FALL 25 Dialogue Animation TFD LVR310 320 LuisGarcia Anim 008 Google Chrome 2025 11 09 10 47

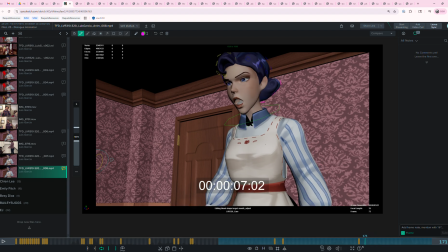23:58 And also maybe when you go forward, yeah, I won't get too much into it more than that, but it feels like this section is like less kind of thought through and resolved than maybe the earlier one, but that's okay.
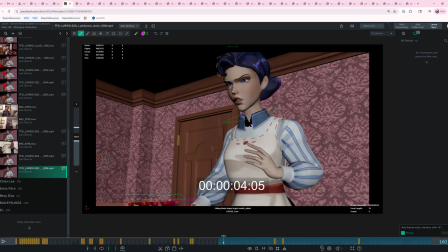Like the spacing on this head shake, like that's a really big turn. That's probably the biggest spacing turn on this head shake.
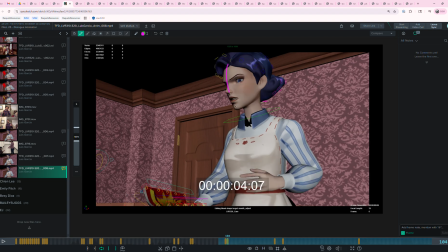24:32 Going from like here to here feels like one of the largest ones. This feels like a smaller turn based on where she started from. Maybe that's not true though. Maybe it's just an appearance. Doesn't look to be true.
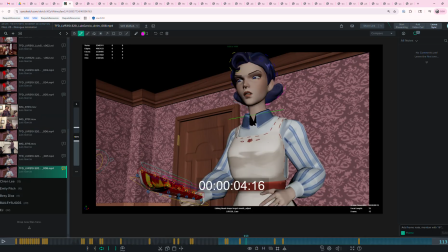24:52 And then that one feels smaller. So I think with a head shake, I would suggest that you go small in that direction, and then bigger when she returns to the other direction, and then less big.
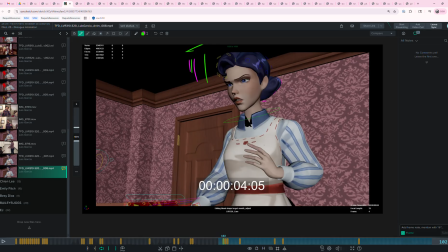25:12 So it goes small, big, ran out of real estate, small, big, less big, back to center. So that kind of like tempo, right? That kind of spacing on your head shake, I think will feel like you kind of work into it.
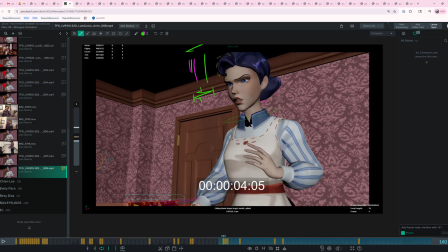25:31 You don't just start with like the biggest one. It's almost like that first little shake that you have going this way is almost like an anticipation in a way into the big one this way. And then the other one is kind of almost like an overshoot getting back to normal.
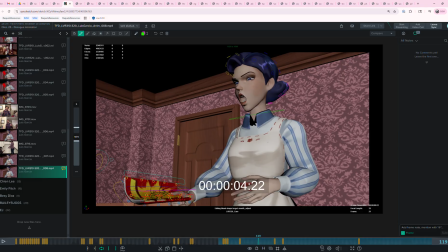25:48 I feel like your overshoot getting back to normal feels great. It's weird to talk about it like it's an overshoot because technically, it isn't. It's an intentional gesture, but that's just my suggesting to make the spacing on that feel a little more
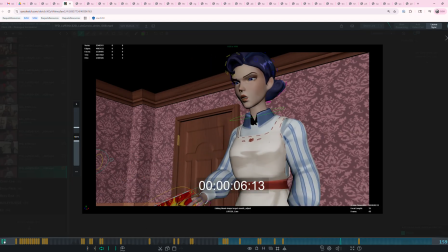26:03 rooted in reality, Yeah, but I'll leave this one there.
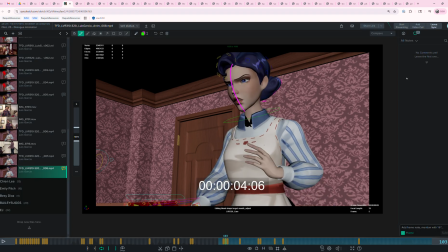26:09 I'll leave this critique here. That's probably plenty to chew on. But it's great. I love hearing the new voice, and I like seeing your progress in that first bit. I'm really not sure what's going on with the screen right arm,
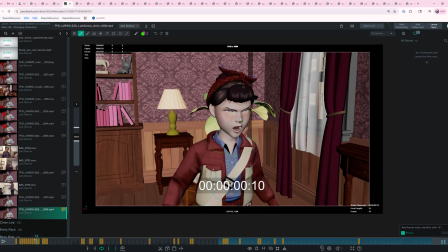26:22 so I hope that that's kind of a mistake or something you're working on, like recreating or whatever, to get kind of like back where you were. And I know we don't want twinning, but we also need unified thought and gesture between left hand and right hand. So it's really just, it's not about like eliminating movement.
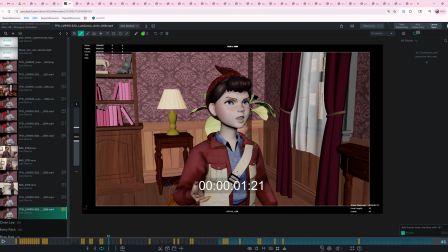26:41 It's more just about designing the pose not to be exactly the same across the central axis of the character. But anyways, great stuff, and I look forward to seeing your submission next week. Keep it up, Luis.